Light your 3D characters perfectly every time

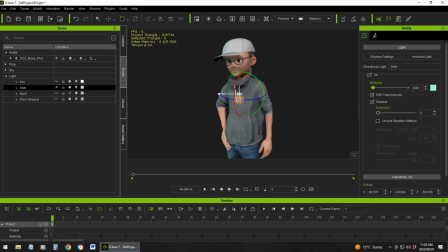[4:07]
That looks unnatural, so you want a little bit of shadow, but the eyes are visible, and you can just fill in the shadows so that it is not as dark.
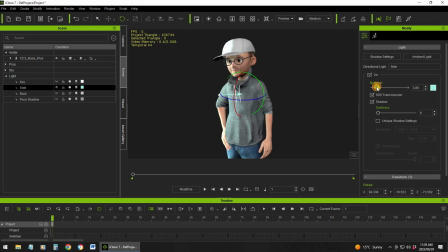[4:19]
And then what you can do as well is you can just play with the multiply, the intensity of how much. You can see now there's a lot of shadows, so I just want to fill it, but I don't want my full light to be sharper than my key light.
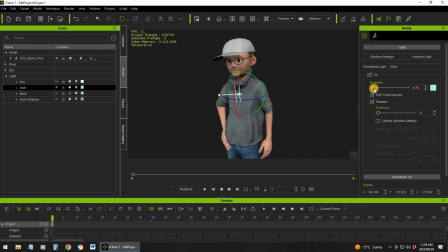[4:37]
So obviously I need to draw it back a little bit. Let's make it 0.5. I think that is perfect. Okay, so now we've got our main light, our key light, and we also have our fill light that just lights up the shadows so that the one side, your shadows aren't as dark and everything is still visible.
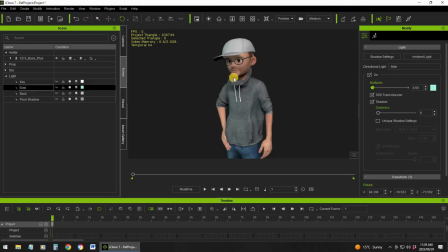[5:08]
You can see I've got my my key light is now, it nicely frames the jaw, but my full light still lights up the face so that the cap doesn't throw a shadow over my eyes. So this kind of looks really, really nice, but you want your character to also stand out from the backdrop, okay? And that is where your backlight or your rim light comes into play.
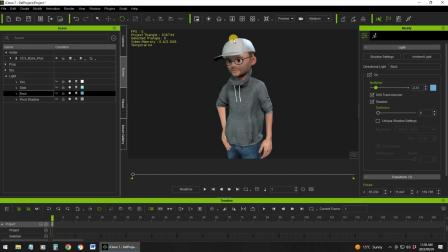[5:39]
That is your third light. So if I'm going to add that, you will see now the cap is lit, his shoulder here is lit, so the back of my character is lit and it will now stand out from the background.
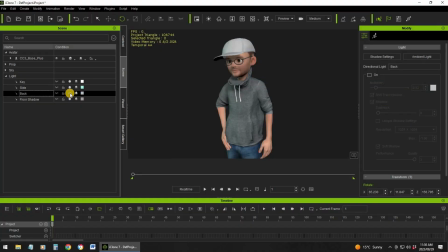[5:54]
You can see if I take it off, it makes a massive difference. My character just stands out. So again, you can now just play around where you want that rim light to appear.
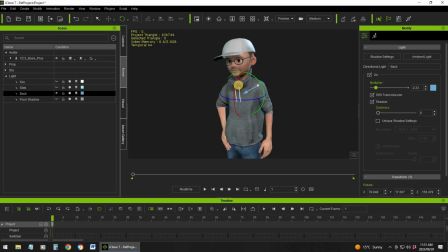[6:13]
That is from the side, so obviously you don't want that. So maybe if we do that, and I think that looks good. So his cap is nicely lit, his shoulder is lit, so now he kind of stands out from the background.
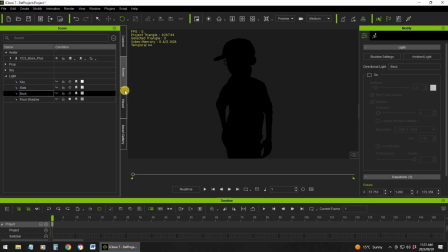[6:37]
So let's quickly, if we take out everything, okay, so there is, just to show you what each light does,
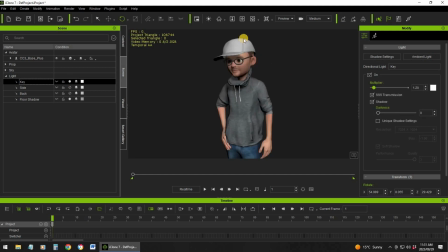[6:46]
okay, so this is your key light, so it lights up your character, so you can maybe just add a little bit more. So I think that is perfect. Let's make it say 1.5.
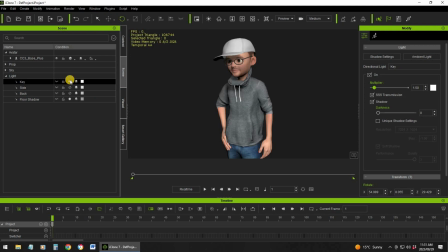[7:02]
Okay, so I think that is perfect. Okay, so that is your key light.
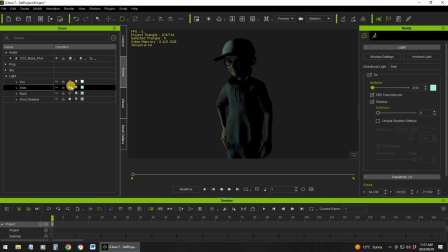[7:08]
So let's take that out. Let's look at what the fill light does. You can see it is not that much. It is not as bright. The purpose of your fill light is just to light up your shadows so that your shadows aren't as dark. Okay, and then your rim light
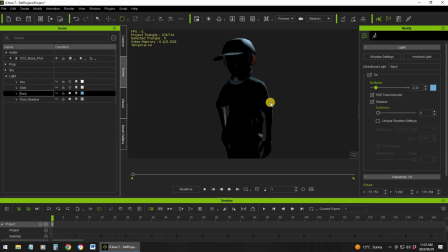[7:29]
is just to light the silhouette so that it stands out from the background.
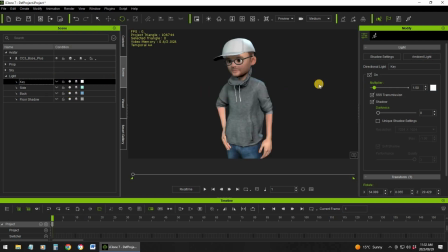[7:36]
So obviously if we add all three, your character is now nicely lit. Okay, so that is your 3-point lighting and how it works. So how can you apply this in different ways? Now let's say for instance your character is sitting in a living room and it is night, he is watching TV, so now you can apply this as well, but now you're going to use your lights in a different way.
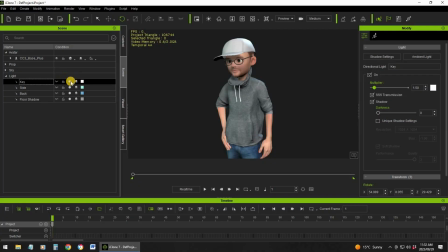[8:08]
So okay, so let's remove everything again.